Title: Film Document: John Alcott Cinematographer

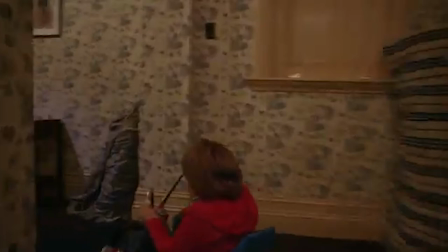4:18 And some using the hotel lights to make you feel like you are in the hotel yourself.
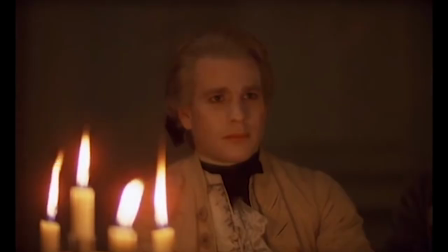4:23 The shadows that the hotel room gives off is negative, feel, and paranormal.
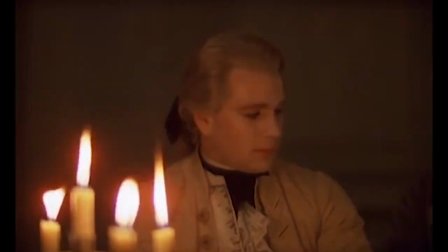4:31 From Barry Lyndon, the lights were mostly reflected by candles, sunlight, and moonlight,
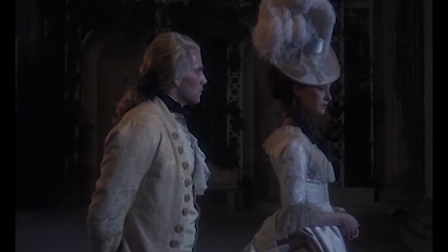4:41 giving us beautiful shots from the outdoors to make you feel like you're
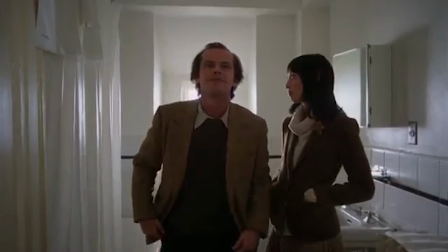4:46 in and relate to that time zone.
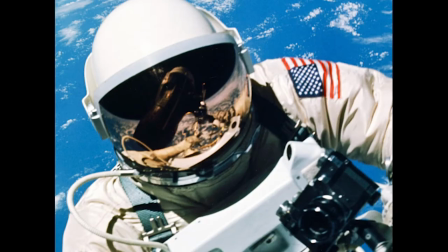4:56 The lenses were produced by Zeiss for NASA for very low light deep space photography, so they were never designed really to be used in cinema.
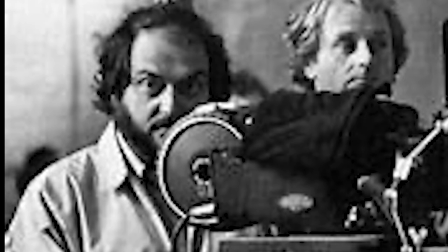5:11 So Stanley and John had to make them fit a camera of his which Stanley owns.
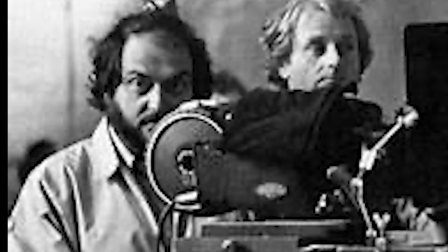5:17 The only lens that that camera would go on to of a sound camera was a type of B and C.
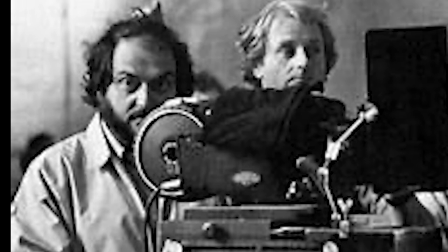5:26 The only way they could find it would work, but it meant not destroying the camera so much,
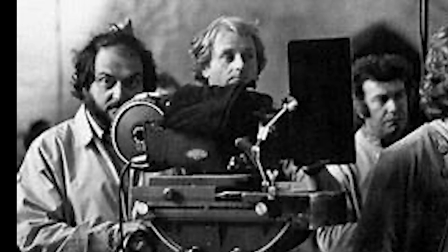5:34 but reconstructing it because of the lens.
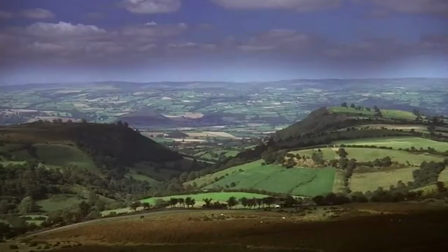5:39 This lens is for the other movies, but it started off in Barry Lyndon.
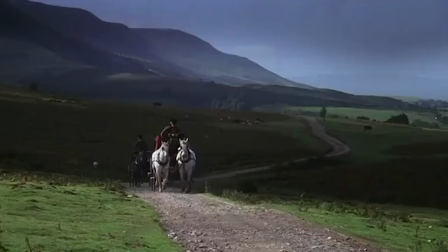5:53 Oh, here comes my favorite part of this music.
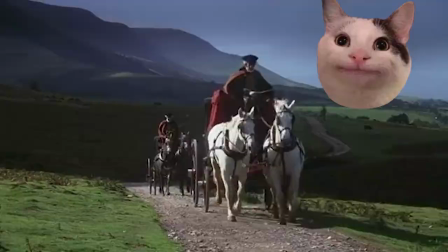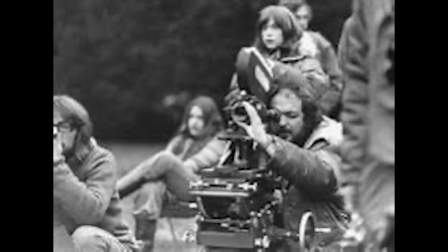6:03 John has been working with Stanley Kubrick for his four movies,
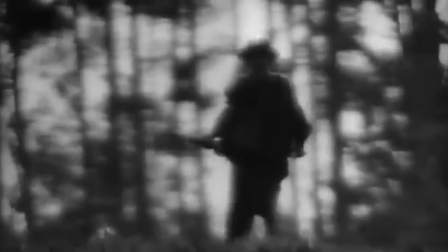6:06 but has met and worked with other directors like Stewart Cooper for Little Malcolm and Overlord.
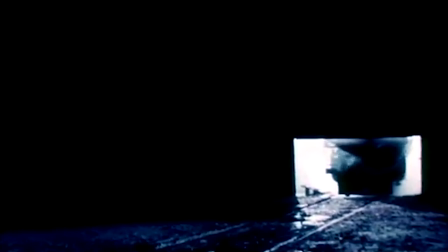6:13 John also worked with Roger Sputuswood on Terror Train,
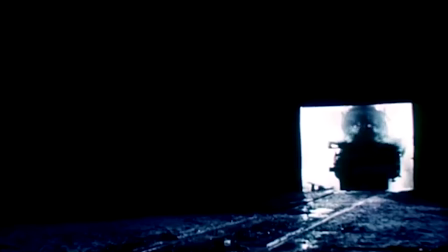6:18 which had bad writing and bad directing that maybe made John want to quit I assume
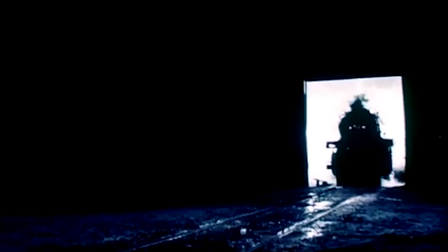6:24 but at least he had tried his best to help Roger from making the film
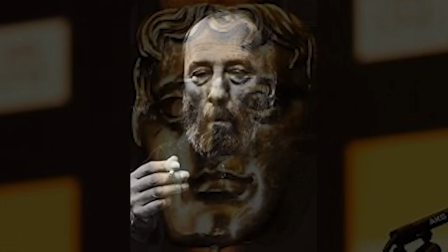6:32 John Alcott won awards for his cinematography
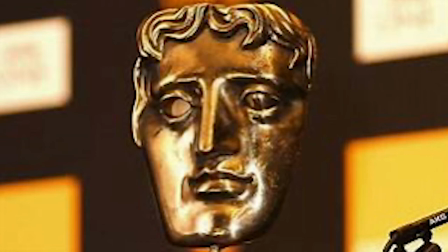6:39 his first award is the 1973 BAFTA award nomination for a Clockwork Orange.
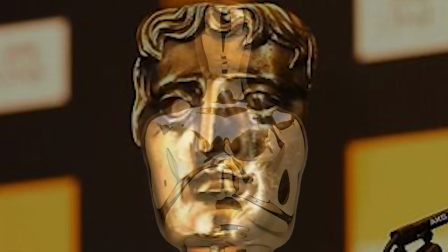6:49 He also got his first and last award from the Oscars for Barry Lyndon.
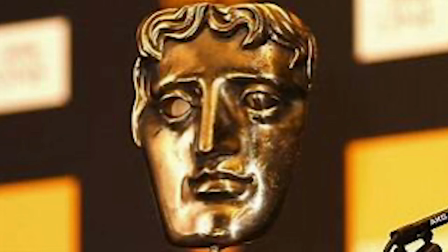6:55 His last award is from the 1984
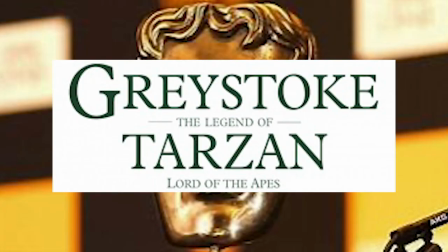6:59 BAFTA Award nomination for Greystoke,
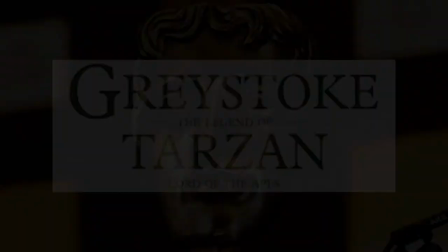7:04 The Legend of Tarzan, The Lord of the Apes.
I'd like to thank everybody, especially the members of the Academy,
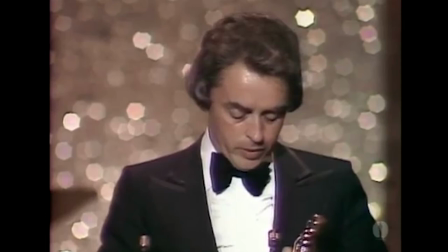7:11 for even thinking about for stirring this honor upon me i'd like to thank my unit for putting up with me
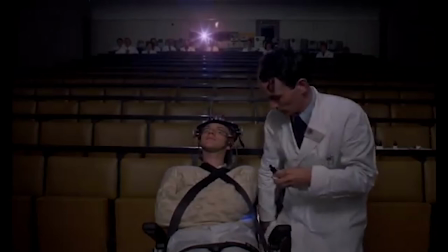7:20 and warner brothers at least but not last stanley cubick these are some of the reasons why
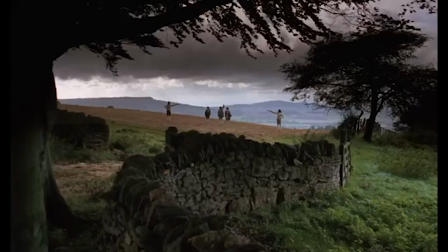7:28 i find john alcott to be such an inspiring cinematographer he makes me want to do cinematography myself,
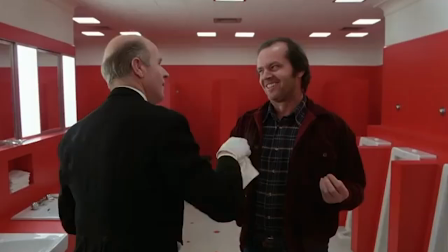7:36 how he conveys an idea to make it more beautiful with meaning fascinates me.
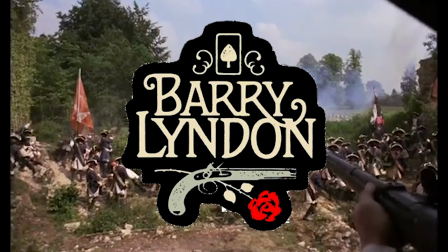7:44 My favorite work that he mastered are in A Clockwork Orange and Bury Linden.
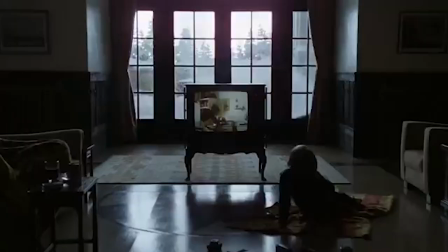7:50 Looking back on the movies,
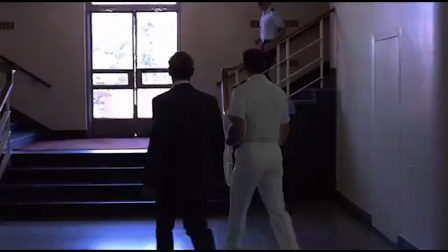7:51 I will imagine what John has to do before Stanley Kubrick to share these ideas of
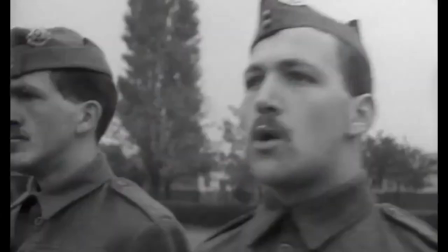7:59 camera shots that are beautiful and important for the audience to see and remember the shots in our lives.